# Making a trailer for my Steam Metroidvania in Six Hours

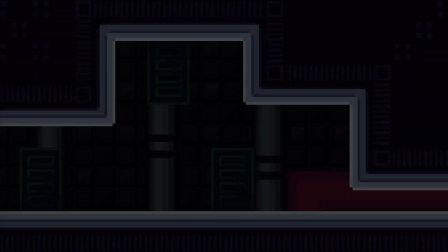[0:00]
Okay, so after seeing the title, the first question you've probably got is why? Trying to rush a trailer out the door this quickly seems like a bad idea.
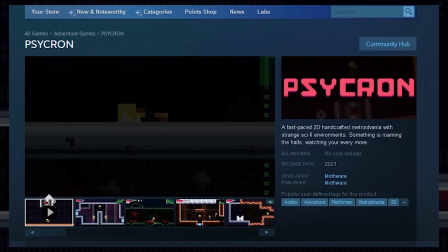[0:07]
This is the first thing everyone will see when they head to my Steam page. I probably would want to put a bit more time into it.
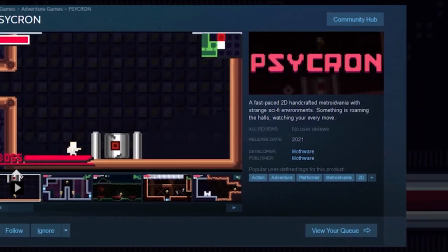[0:13]
Well, here's the context.
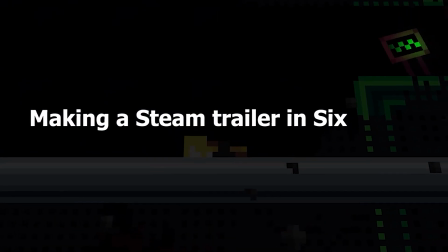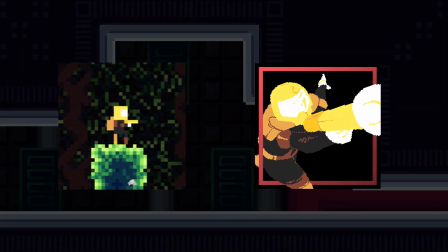[0:21]
Hi, I'm Alex, or M3D, or whatever you know me by online, and I've been working on this little Metroidvania called Cycron for about a year and a half now.
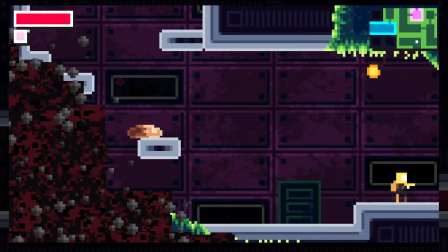[0:28]
You're stranded on a space station which mysteriously went silent 2 weeks before you arrived, and you try and find a way out, while getting chased by this creepy monster who looks a lot like you.
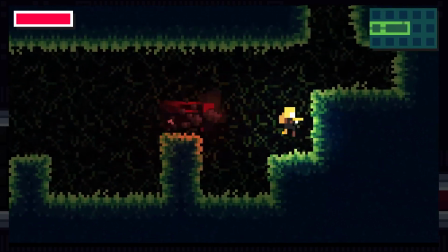[0:37]
Remember that, it's kind of important for later.
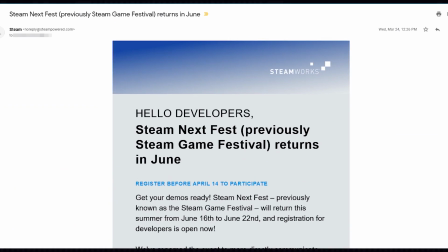[0:39]
I think it's shaping up pretty well, and when I got an email from Steam talking about their Summer Next Fest, which is a big online festival for indies to showcase their games, I thought,
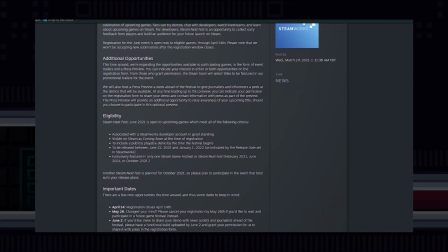[0:46]
sounds like a good time. So I'm reading their announcement blog post, and I see this.
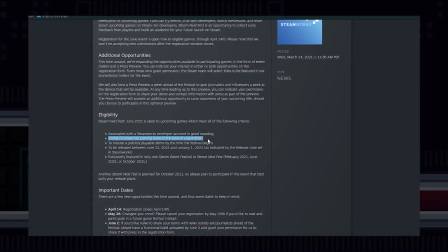[0:52]
Visible on Steam as coming soon at the time of registration. Now that's a requirement for entry.
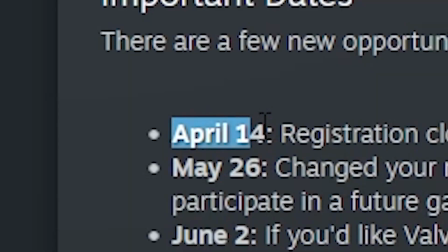[0:58]
And the registration deadline is April 14th. Oh. So normally this wouldn't be a problem, there's loads of time until then.
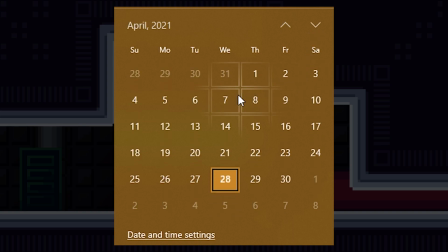[1:05]
Editing a quick trailer and finishing up the Steam store page shouldn't take me too long. Here's the issue.
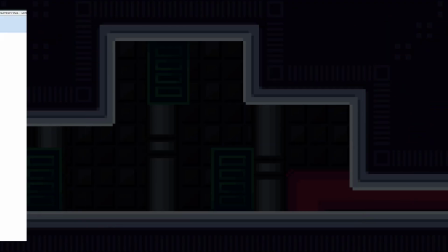[1:10]
I'm still attending university full-time through all of this, so I had to do a bit of time management and planning, something all game developers are infamously good with.
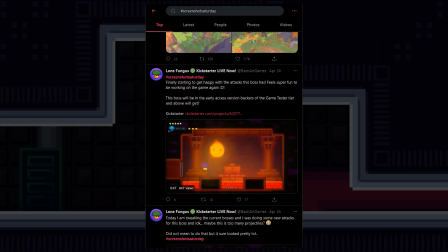[1:18]
I wanted to release the store page on a Saturday to try and get as many eyes on it as possible and ride the Screenshot Saturday tag on Twitter, because I figured that'd be a good way to get some publicity.
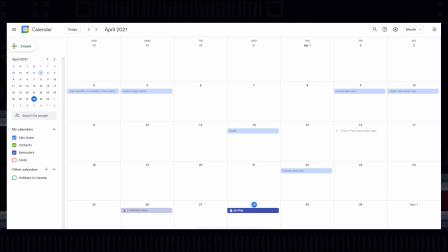[1:27]
So at the absolute latest, the store page had to be published on April 10th, the last Saturday before the deadline. Valve also has a 3-ish business day review process before a page can go live,
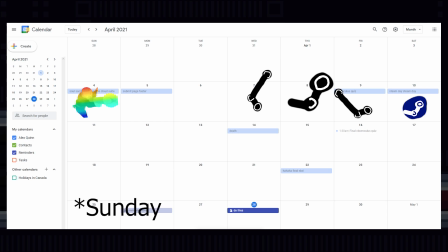[1:36]
so the plan was to have the trailer done by the end of Saturday and uploaded on Monday to give enough time to approve it. Alright, so it's just a quick trailer. I'll start early on Sunday and have it done and rendered by the afternoon, and...
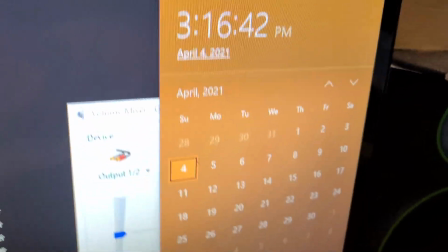[1:47]
Alright, so it is currently April the 4th. I have a math quiz on Friday.
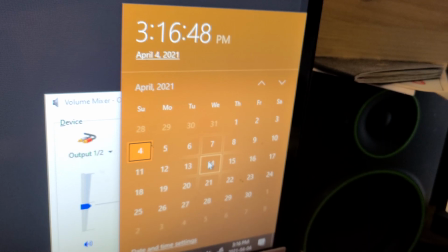[1:54]
The Steam thing is due the 14th, and I have my final on the 22nd.
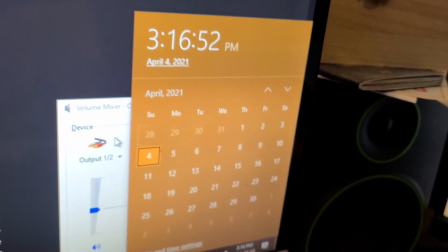[1:59]
So I've got to
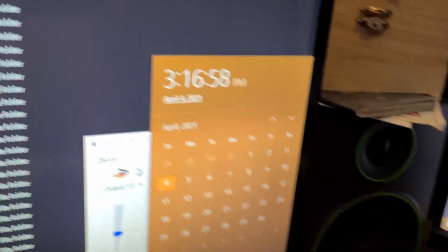[2:02]
finish editing the Cycron trailer, start editing the Cycron trailer, and finish editing the Cycron trailer today.
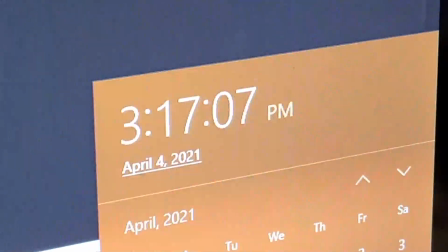[2:11]
It's 3. Oh. Okay, so my time management theory was not boding well.
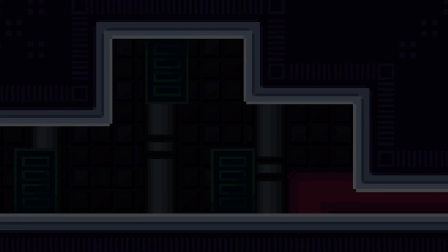[2:18]
Starting much later than I planned, obviously the first thing, we need some actual footage to work with.
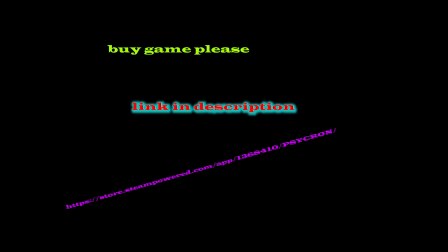[2:23]
A black screen that just says buy my game probably wouldn't be very appealing. Kinda avant-garde.
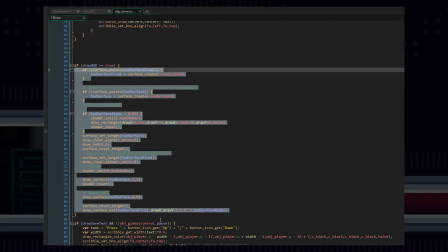[2:27]
First thing I did was code in a quick hack in-game to hide the UI so it was easier to capture some more cinematic shots.
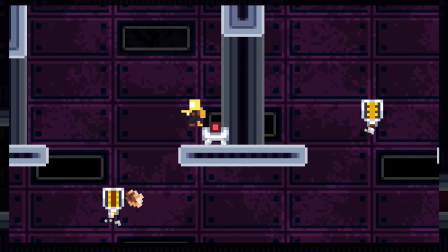[2:33]
I recorded a playthrough of the first bit of the game up until the first cutscene where this guy dashes across the screen and tackles this door.
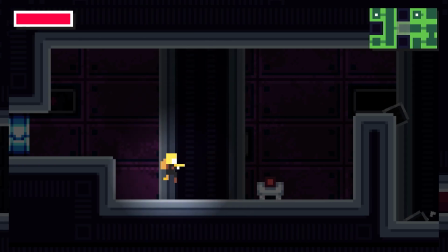[2:39]
There's nothing else super cinematic in the demo, so I went back through and just did a normal playthrough for some general gameplay shots.
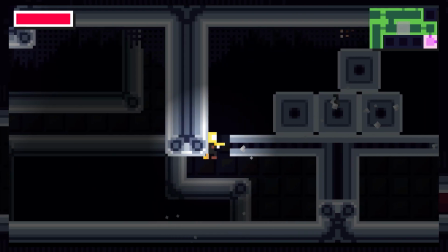[2:45]
I tried to play the game like somebody normally would on their first run-through, and get some footage of what the game looks like in its sort of natural environment.
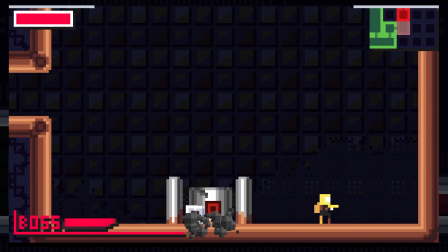[2:52]
Normally this boss is pretty quick to kill, but this time I let him bounce around the arena a bunch to get some cool shots of it attacking the player and sort of hovering in midair.
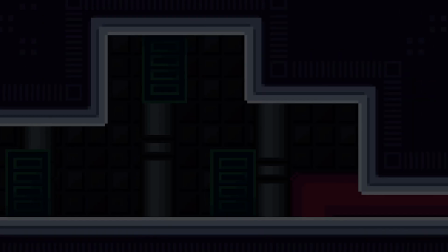[3:00]
That was most of the footage I needed.
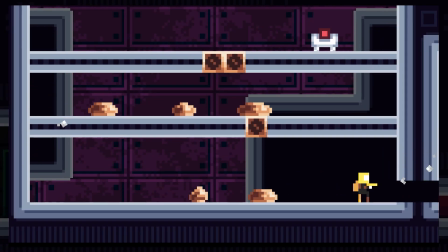[3:02]
The final shots I had to grab were some quote-unquote fun footage of some really odd or interesting situations that I'd kind of been thinking of in my head. For example,
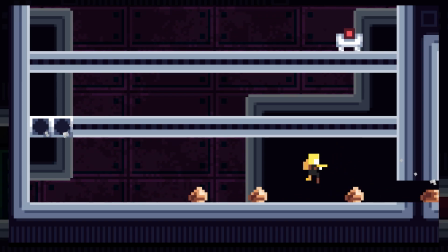[3:10]
precisely dodging these copper blob thingies. This situation probably wouldn't happen in normal gameplay.
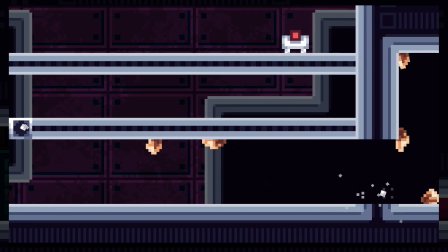[3:15]
I mean, it could, but it looks kind of funny in a trailer, and gives some interesting visual variety compared to standard running down a corridor and shooting stuff.
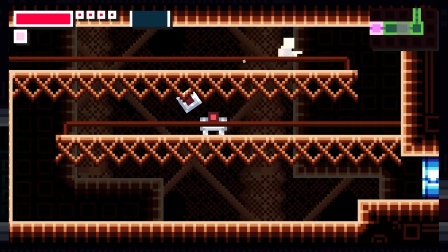[3:22]
I also went and grabbed a few shots of areas later in the game to sprinkle throughout the trailer and give some sort of visual variety,
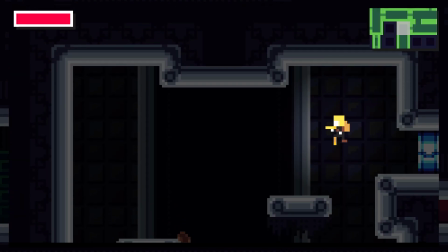[3:27]
as well as showcase that the game doesn't take place entirely in this first very sterile station area and highlight some of the stranger or weirder environments.
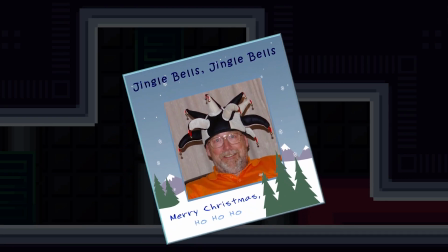[3:35]
The trailer also needed some music, so I asked my sound guy Henry to do a slightly tweaked version of a track from later in the game.
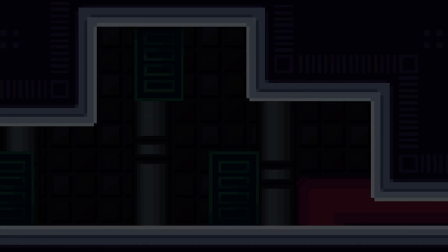[3:40]
And he delivered.
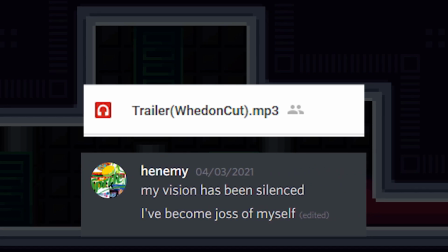[3:42]
Henry also added a nice little music sting for when the game's logo and Discord link will appear at the end of the trailer. I think music can really make or break these sorts of things,
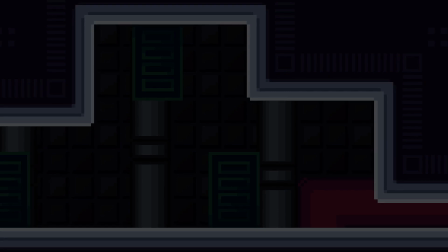[3:49]
so I got very lucky on this front that this wasn't something I had to worry about.
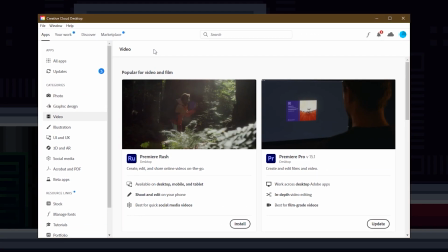[3:53]
Now it was time to actually start assembling the trailer, so for this I used Premiere Pro, which informed me that my trial had run out.
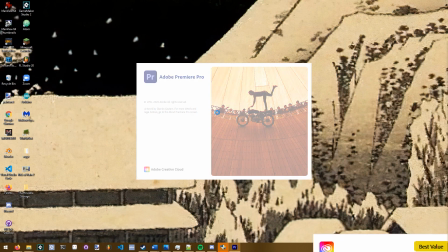[4:00]
So I made a new Adobe account with a spare email and signed up for another 7-day trial, which theoretically was 700% more days than I actually needed.